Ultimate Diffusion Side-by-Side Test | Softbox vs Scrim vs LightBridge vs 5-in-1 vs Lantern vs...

which diffusion did you think looked best let me know in the comments below but before we go today i'm going to try to create the softest light possible by using as many of these different types diffusion as I can.
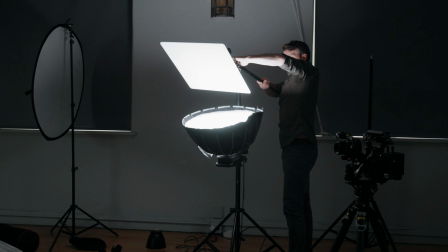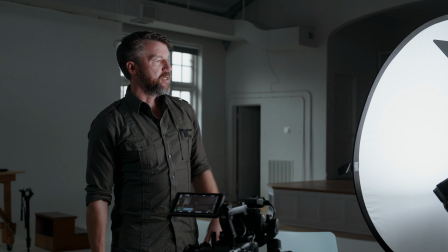16:00 So we get the trifecta of diffusion in front of our light now,
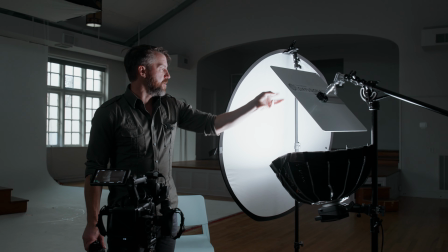16:04 which is a softbox going into a light bridge reflector reflecting the light back through a 5-in-1 diffuser.
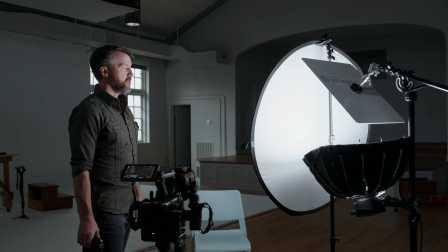16:12 And this is probably about as soft as light as you can create with three items. We could add a fourth, maybe a scrim, but then I think we'd probably lose too much light power.
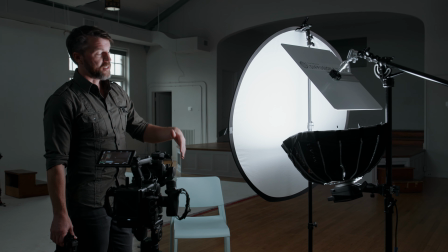16:19 But the nice thing about this G300 is it does have a boost mode to get from 300 watts to 500 watts, so I'll kick that on and see if that gives us enough power.
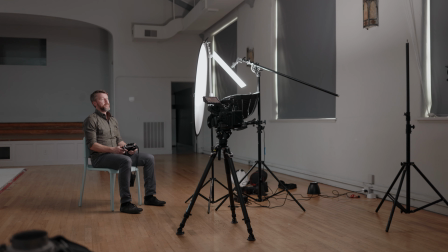16:28 It does change our color temperature on our light to a 4300 and the fan kicks on and we'll do one more test to interview her.
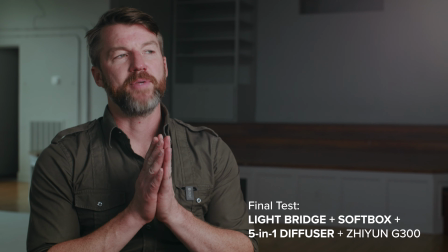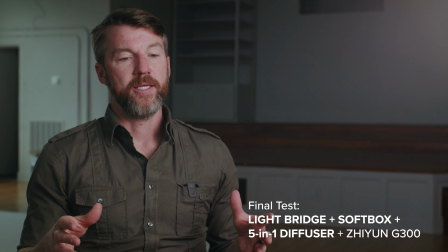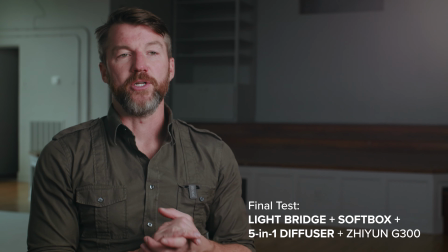Now how you diffuse your light does often result in the softness but there are some other things you can do which just soften up your image a little bit. The first is maybe don't use an 8k raw sensor because that's just gonna show a ton of detail and be a little harsher on skin for example. The other is to open up your lens.
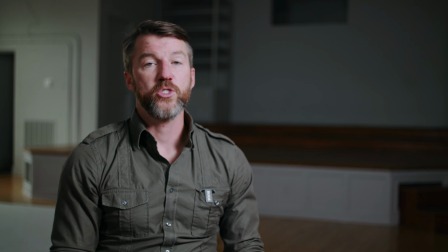17:09 I've been shooting most this test at f5.6 but now we're at a t2.4 so already I'm sure that it's a little bit softer on my actual skin and face.
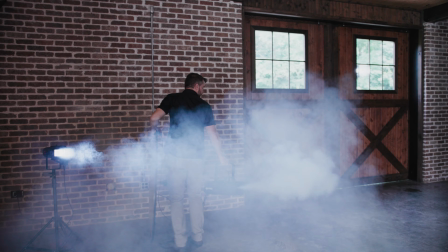17:18 The other is you could potentially add some haze to your shots so if you have a small hazer or a fog machine you could just put it in the background and it just makes everything feel a little softer and a light that is actually going through that fog will actually diffuse because of the water particles in the air. And then finally one of the problem areas of having a light that's maybe a little too harsh is often in the part of the skin where you'll see the glare kind of bouncing back to camera so often on the forehead or on the nose and so just having a little bit of de-shine really really helps in a lot of different interview situations and as long as the person is comfortable with wearing a little bit of this you will take some of that shine and some of that glare off of more harsh lights so let's just probably have a little perspiration on my forehead so we'll just dab some of that on it's hard to see I'm getting my hair this channel is gonna turn into a makeup tutorial channel so now if there wasn't a glare on my forehead it probably is controlled a little bit better so just having something like a shine controller d shine on you at all times when you're setting up interviews i think the interviewee would appreciate it if they didn't have you know glare coming off their head let me know in the comments below if there are any diffusion techniques that you like that you didn't see tested here and then if you want to learn more
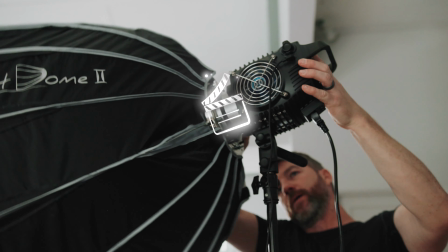18:28 about setting up great looking interviews check out my course the 10 steps to cinematic interviews in the link below which is 25 off off until the doors close on Cyber Monday.
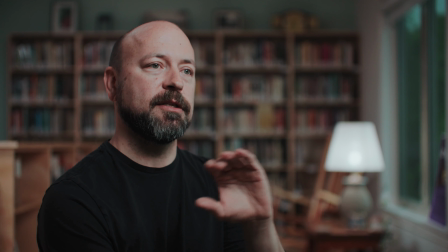18:39 Often, filming great-looking interviews is the job. It is the very backbone to almost every documentary being made today.
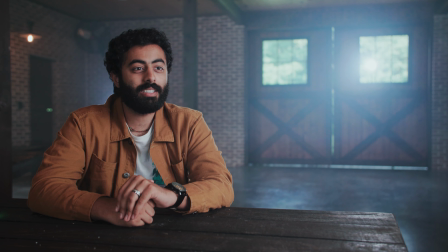18:46 And if it is a weak point of your work, you'll lose out on great paying work and unique life experiences.
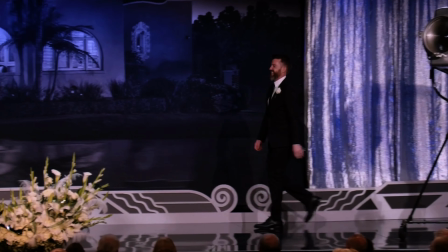18:52 As an Oscar-nominated and Emmy-winning filmmaker, I have traveled the world and set up hundreds, if not thousands,
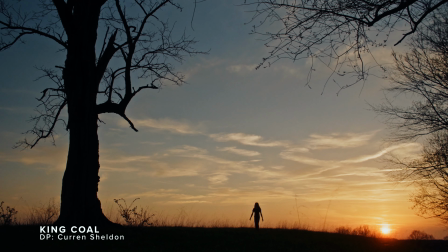18:58 of interviews for films that have premiered at festivals like Sundance, Telluride, have been bought by Netflix, HBO, PBS, and Disney. And now I have put everything I've learned about setting up and creating great-looking interviews into a concise,
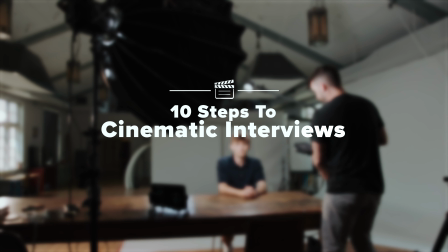19:10 to-the-point, and affordable course, the 10 Steps to Cinematic Interviews. This course will not bog you down with endless hours of content,
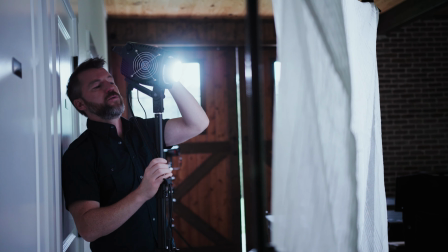19:17 but rather just give you the techniques and knowledge you need to create great-looking interviews, no matter the location or how much time you have to do it.
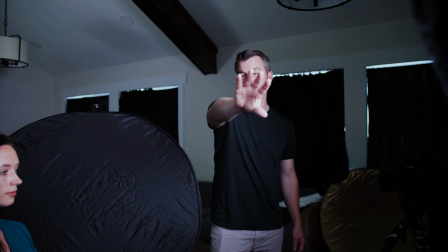19:25 The course just launched, and it's only open until Cyber Monday on December 2nd,
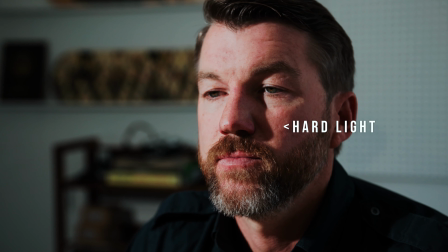19:29 so make sure you visit the link below and use code EARLYBIRD25 for 25% off the initial launch price. I'm looking forward to helping you create great-looking interviews, so let's get started.